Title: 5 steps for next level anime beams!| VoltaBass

Hi everybody, my name is Volta Bass and I am a 2D animator.
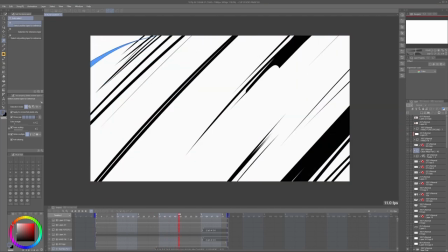I've been working with Cliff 2D Paint for quite a while, so in this video I'm going to teach you some tips that if you're a beginner, they could help you. I know that when you're starting, one of the biggest challenges that you have is trying to find the right timing for each keyframe.
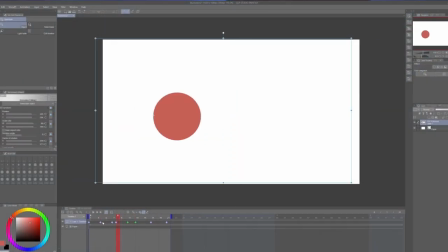So we're going to solve that problem using keyframe shapes.
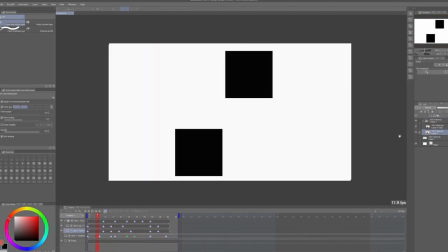That way you're going to have better control of the timing and it's going to be a lot easier to achieve the result that you want.
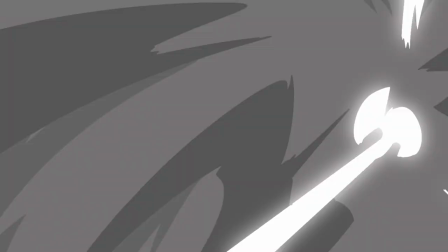And for this tutorial, I will animate a simple energy beam sequence.
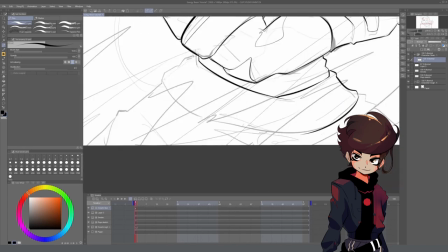This is my workspace. It isn't too custom. The only thing I believe I changed from the default is the size of the keyframes in the timeline panel.
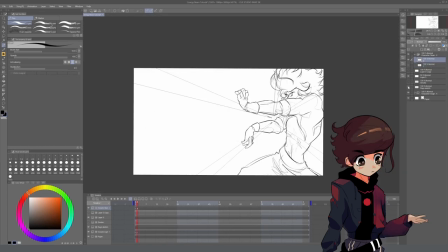I like to have them display as small as possible to be able to see as many layer folders as I can.
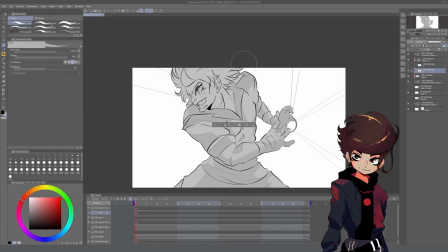So the first thing that we need is a couple of keyframes for a character at least,
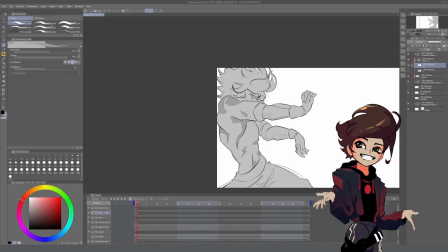but this isn't the purpose of this tutorial, so I'm just gonna speed things up a little bit.
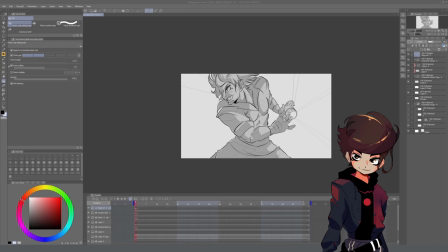So now that we have our two keyframes, we are going to set up a light beam charging animation coming out of his hands.
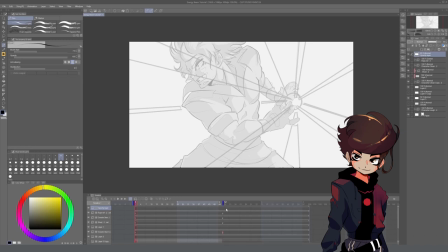This is like a really typical effect in anime. And the idea with keyframe shapes is that we are going to use a single drawing or a single shape that we can use and move with each keyframe we add to the timeline. So the first thing we need is to create a straight line, a separate layer.
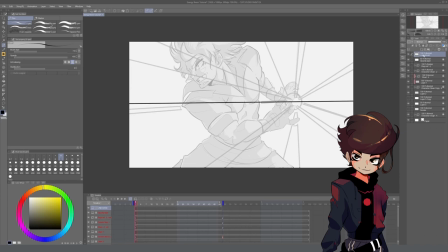And the reason why I'm not using a triangular shape, just as you see in the sketch,
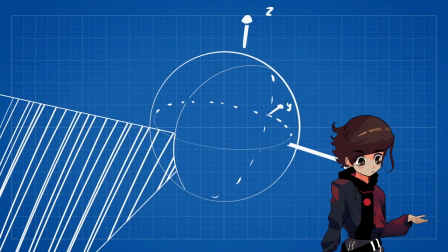is that whenever the light beams are rotating around the sphere, there's a change of perspective and size,
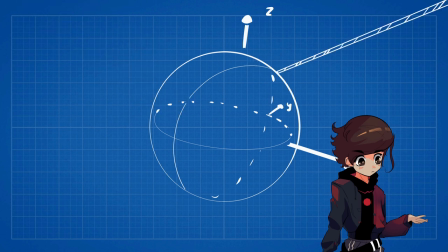and I just want to have enough freedom and control of each individual line. So after creating this straight line, I will just copy this layer.
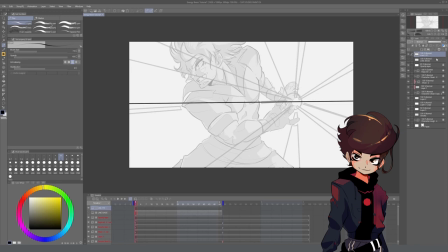We're going to be using a lot of these, so it's going to come in handy if you just keep copying it instead of drawing it every single time you need it.
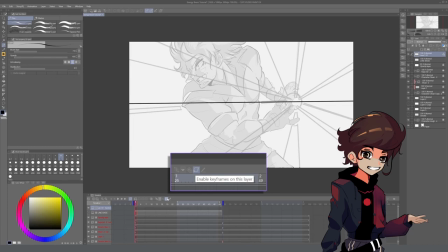The first thing we need to do is to enable the keyframes for this layer, so now every position, sign, and rotational change will be saved.
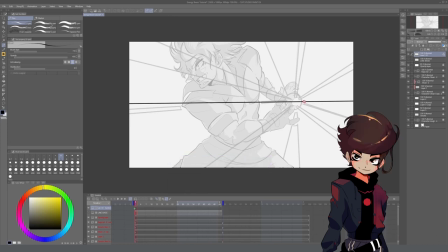So given that the line is going to be rotating around the sphere, you need to move the pivot point to the center of the sphere and then you start rotating from there. Now you repeat the process with a second layer and now you have the first keyframe for the first ray.
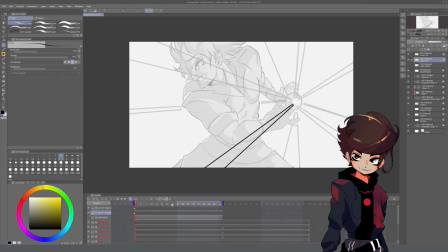Now we need to move the rays to the second position. I'm going to use 13 frames for this, but we can adjust that later. That's the purpose of this whole thing, so it really doesn't matter that much for now. And after you do that, the second keyframe is added automatically to the timeline.
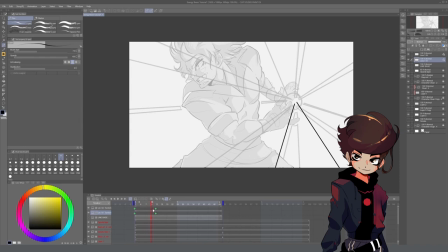And if you press play, you can see how it moves automatically between these two points. To create some anticipation, I'm going to choose the fifth frame in the timeline. I'm going to add a keyframe there, I'm going to move it all the way to the end. And that's going to stretch the first part of the animation. And then it's gonna jump to the second part.
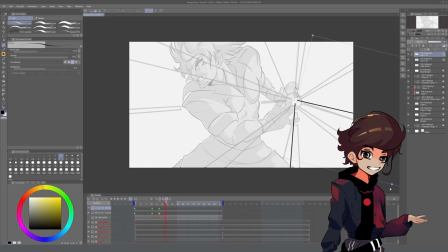It's gonna have a little bit more anticipation. It's gonna be a little bit more dynamic. Now we can repeat this process for every single position. It is important that you do it every few degrees, so you can have as much control as possible.
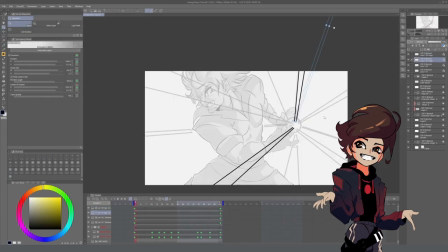And after finishing, I had two revolutions around the sphere. And then you can just do exactly the same for the rest of the beams.
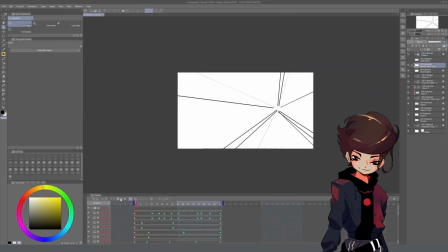Now what I would like to do is to have all these lines into a final set of keyframes with solid shapes instead of individual lines.
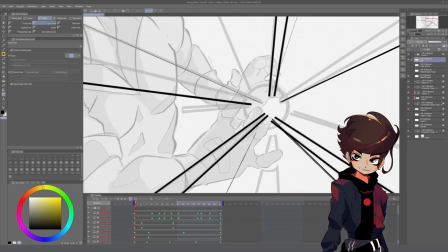So for this, I'm going to draw the border of the sphere and the area around the fingers. This will give me a closed loop, which I will be able to fill with the bucket tool and will give us a solid shape for each keyframe.
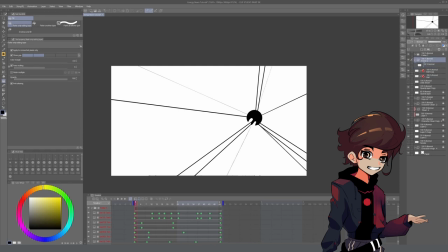So the next thing that we need to do is to create an animation folder. And for the first frame, you can just grab the bucket tool and fill all the beams.
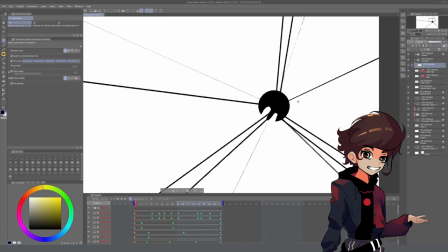And it's going to give us an individual layer with a solid final shape in a single folder.
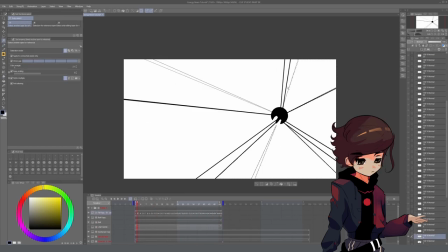And of course, we just repeat this for every single keyframe.
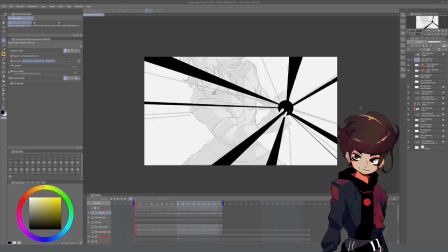Now, for web visualization, I'm going to change the colors of the rays with a new clipping layer.
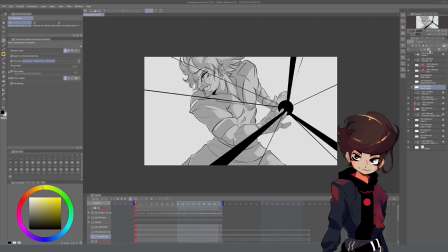The way we do it is to create a new layer on top of the animation folder, and then we clip it. So that means that everything that you draw in the clipping layer is going to be reflected in the areas of the layers below.
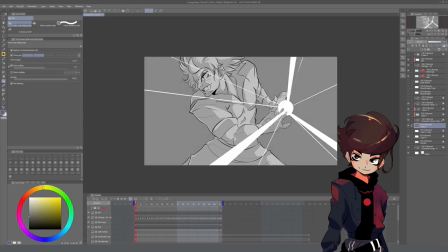So for now, I'm just going to paint it all white. And here we can see all five animations for this first part of the process.
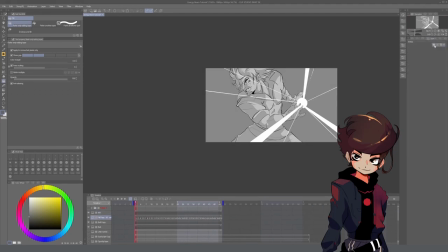To add a little bit more of movement to this part of the animation, I decided to create a circle,
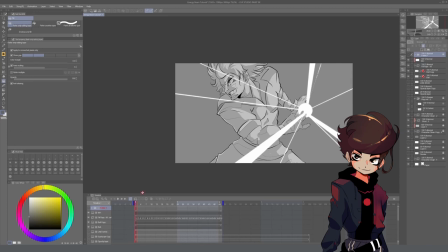and then we can keyframe to create some sort of shockwave around the sphere. As you can see, we need to do the exact same thing as we did with our lines. So I needed to move the pivot point to the center of the sphere, I keyframe that position and then change the size for the other keyframes.
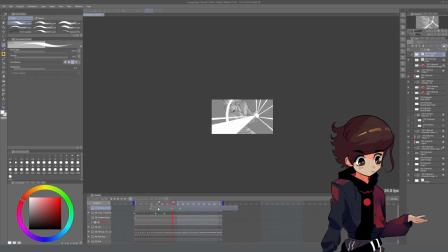After I was done with that, I did the same for another circle. after that, I just decided to make a moving background.
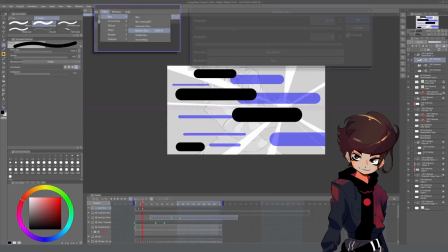For that, I just hand drew every single layer with a marker and then added a directional blur.
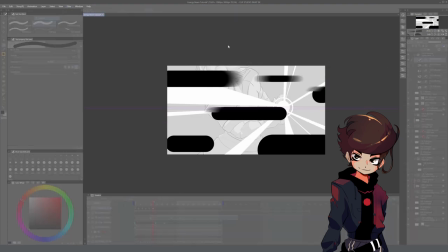That gives you a better sense of movement.
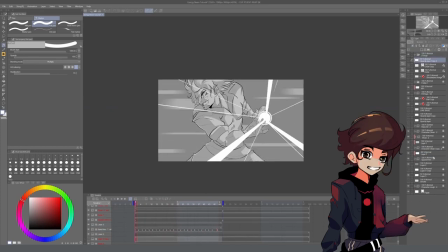To make this mess a little bit more manageable, I put all of this in a folder and decided to add a shaking camera effect.
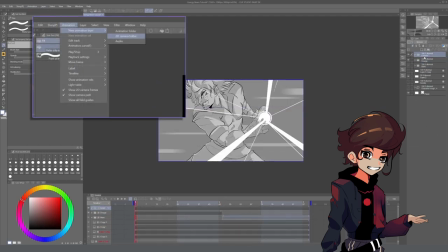For this, you just create a 2D camera folder and then we pick the operation tool.
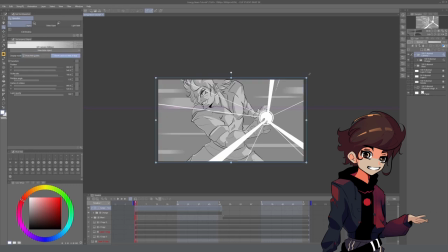And with that, you can select the option show camera field of view. This will allow us to see what's going on in our screen as we keyframe the camera.
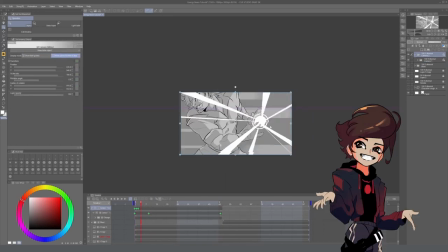And this is how it looks the first part of the animation.
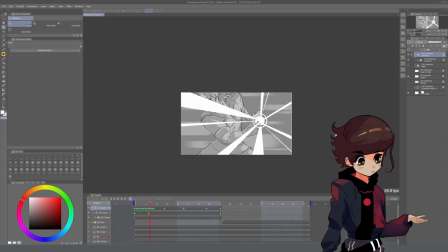Now the issue is that the change between the frames is like really abrupt. So to try to create some sort of transition between them, I drew impact frames.
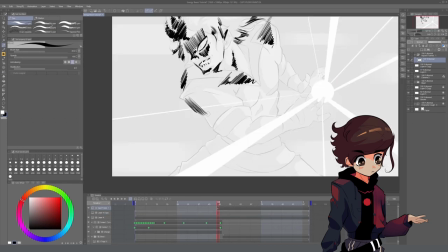And you can be somewhat liberal with this, as long as they flash with a white background and they have a decent timing,
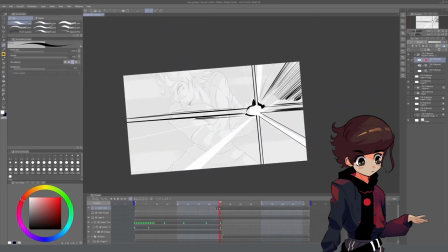you can make them work.
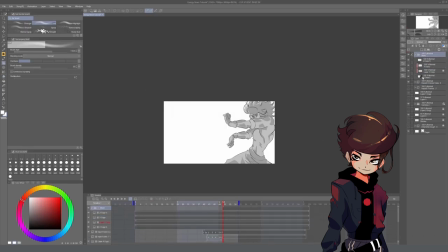And now after having that transition, I'm gonna use a dark background to create the necessary contrast of this energy beam in the second part of the animation.
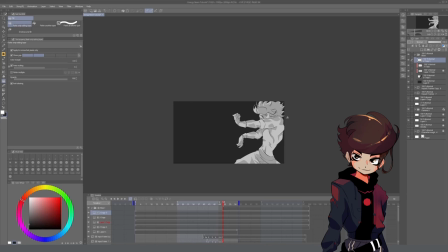And for this beam, I'm gonna use a circle as a reference. And just as you did with your lines, you can keyframe each position and size change that you want in the timeline. The important thing to remember is that for this part, the circle will change its X and Y axis.
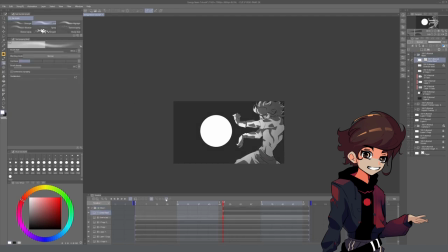So it's gonna be independent. So you need to go to the operation tool and deselect keep aspect ratio option.
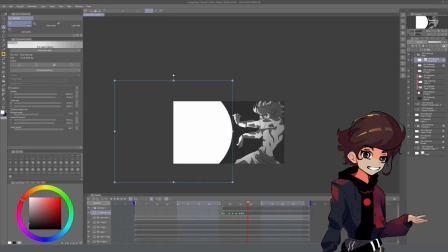And that will allow you to stretch the circle as much as you want.
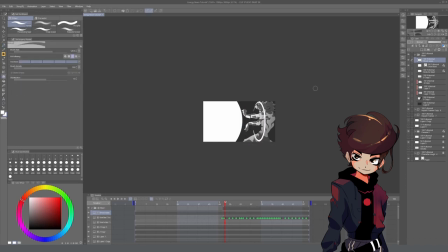And to add a little bit more of movement, I created these circles and keyframe them to create the illusion of a shockwave going backwards.
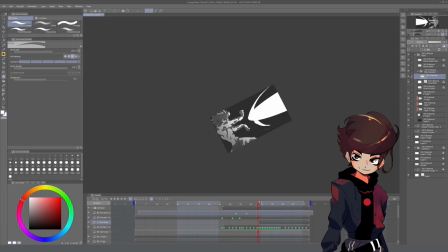But again, as I said, these shapes are meant to be used as a guide.
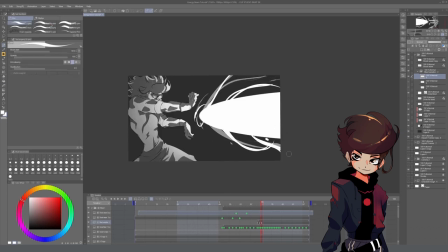So instead of just using these as a final frame, we can use them as a base to draw the variations we want on top of them.
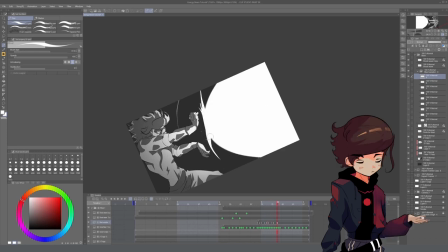So I just created an animation folder and I drew every single frame by hand.
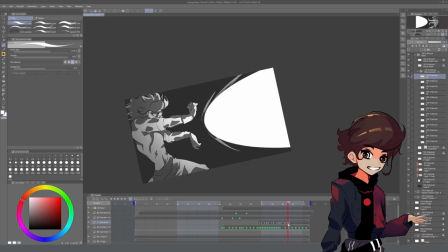And this can be done to your liking, given that they are just quick changes in geometry.
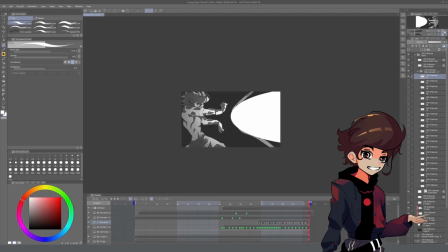There's really not a consistent fluid change between the shapes. And then after I was done, I just copied the blur background animation I drew in the first part.
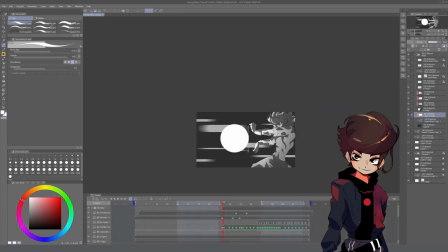And then I changed the color of the layer with a clipping layer. And just like we did with the first part, I put everything into a 2D camera folder and created a shake animation.
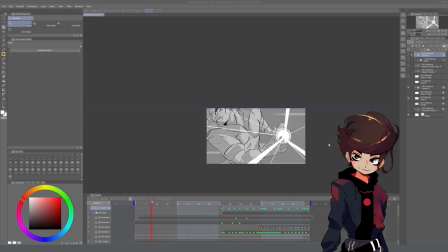And now we just press play and we can see our finished animation. And this is like a very simplified example of just how to be practical and to be able to show all of this process in a single short video. But you can truly build upon this.
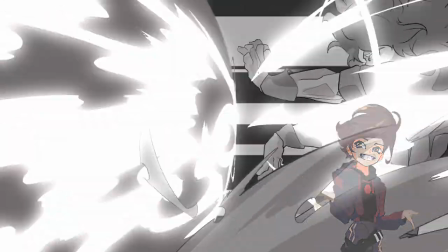You can add a smoke effect on the top, a more fluid animation to the energy beam, movement to the clothing and the hair of the character, for example. And that's about it. I hope that you guys found that useful. I'll see you in the next episode where we are going to keep exploring these techniques. And if you want to check out my work, you can find me by the name Volta Bass on Twitter, Instagram, and YouTube. And that's it. See you in the next one. Goodbye.